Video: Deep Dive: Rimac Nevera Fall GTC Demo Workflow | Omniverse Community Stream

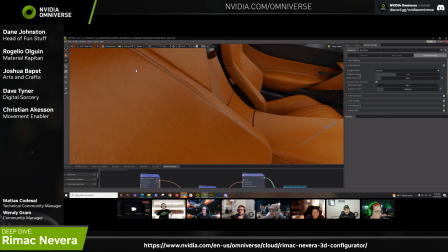Or oh, you have to go into path trace mode render. Yeah. So that render drop down, yeah. And then, well, denoising is on.
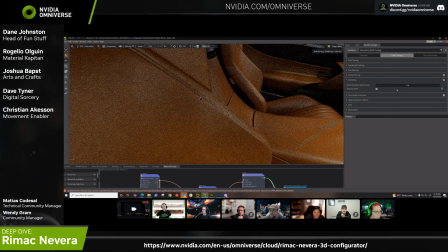If you expand that, you must have what does that say? Well, does that say 0 point something? That. Yeah. Yeah. So if you change that to like a higher value, 0.8 or something, then it'll be more denoiser or less denoiser.
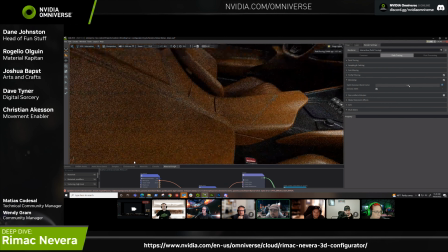Oh, that's interesting. I don't know. I didn't even know I touched that. For some reason, I did that.
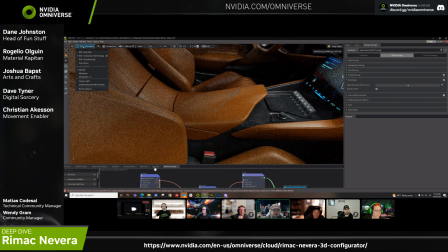Either way, yeah, I think it's because of streaming. This is a whole lot quicker without the streaming.
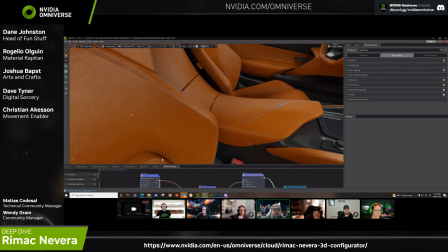But either way, these are the leathers.
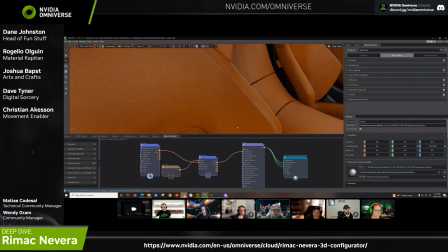One thing I wanted to point out on the leathers themselves is that I do have a very simple graph for the materials themselves. So if I go here, right click, open the MDL material, you'll basically see the
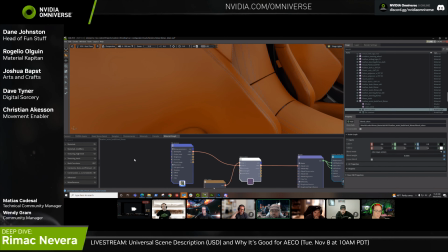the basic kind of material setup in there. And what I have here is just a constant color, which is the leather in there. And I also have what I call like micro leather blend mask. And that helps with a kind of adding extra tonal color to it.
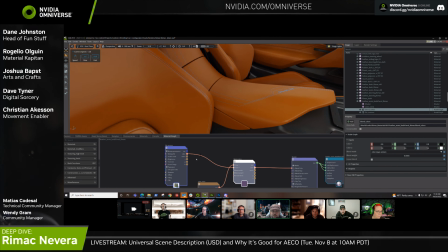It's hard to see here because it's very slight. And then from that, it actually has some extra normal map information that acts kind of like a warbling effect to the whole
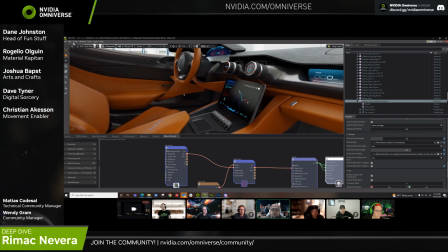leather and other materials, just so it's not exactly perfectly straight.
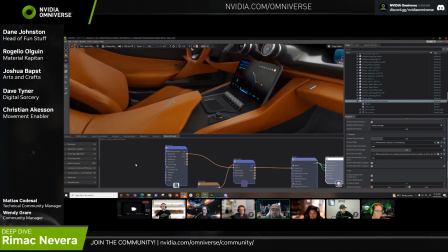And those are kind of just small touches there on the materials themselves.
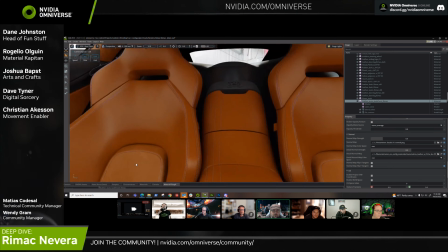Yeah, the car is set up in here with all the materials are in there.
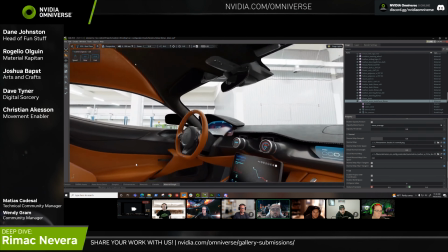And I believe we're going to eventually be able to share some of this.
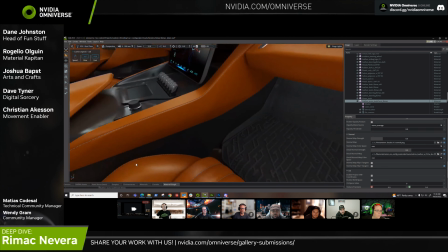We'll have to see how we end up doing that, though. And yeah, going back to substance,
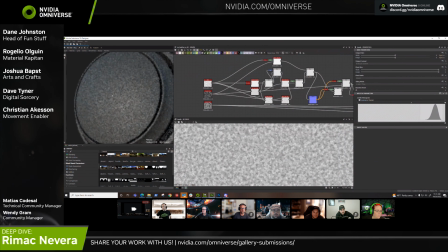particularly with the leather material, I'll show you this leather material. It's a very simple material. It's basically just done with it's a very simple graph.
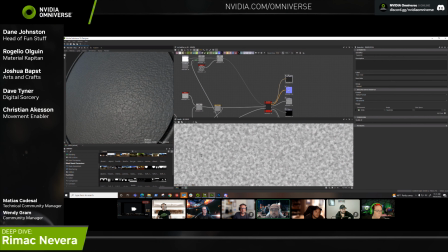It just has, the outputs, albedo, normal, roughness, etc. But the majority of the graph, how it was done, it was just really started with just cells,
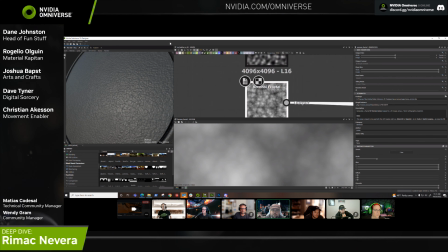noise, and I usually don't know how to pronounce it, Vernoinian fractal noise.
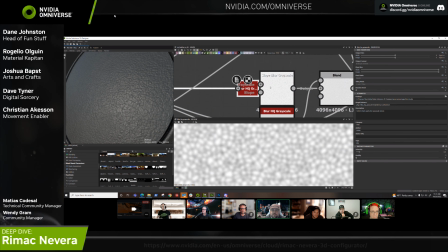And basically it's just putting different blurs and slope blurs to kind of get different shaping in there,
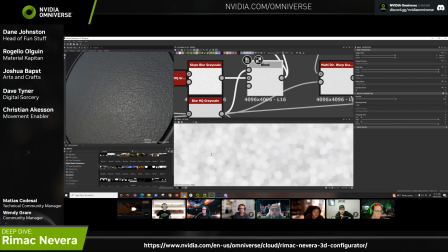and eventually it's just blending in more stacks of that kind of layering with warping.
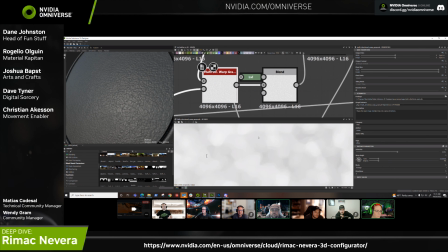And it's hard to see here probably because it's very light for the height map.
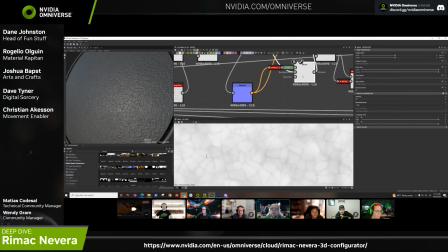And it starts getting more detail,
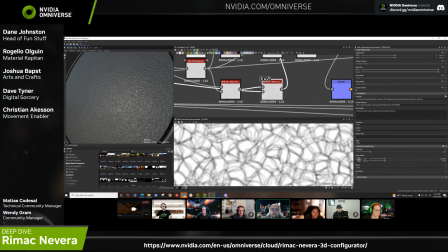adding more kind of like line details to it to really create this kind of rich leather material in there. And basically all the graphs are similar in design, just very simple blends, warps, and
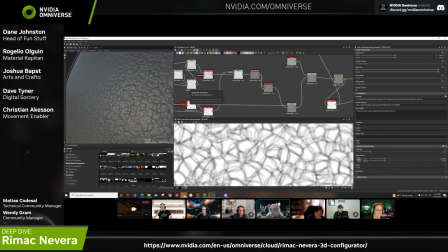just outputting different noises to kind of get the layering and the general feel of everything.
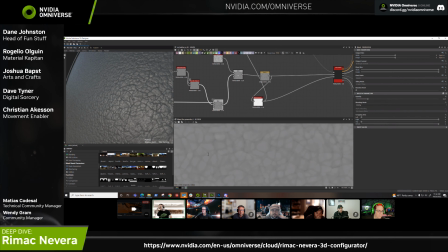Yep, that's basically what I wanted to show. I mean, again, when it comes to substance, we have a substance source, which is an amazing source. It has helped us out immensely as well
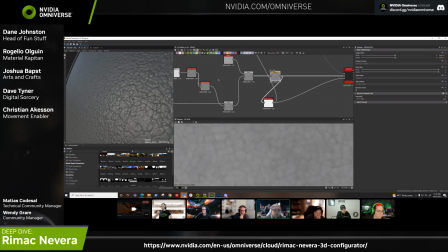to learn from and be able to grab resources from it for our use.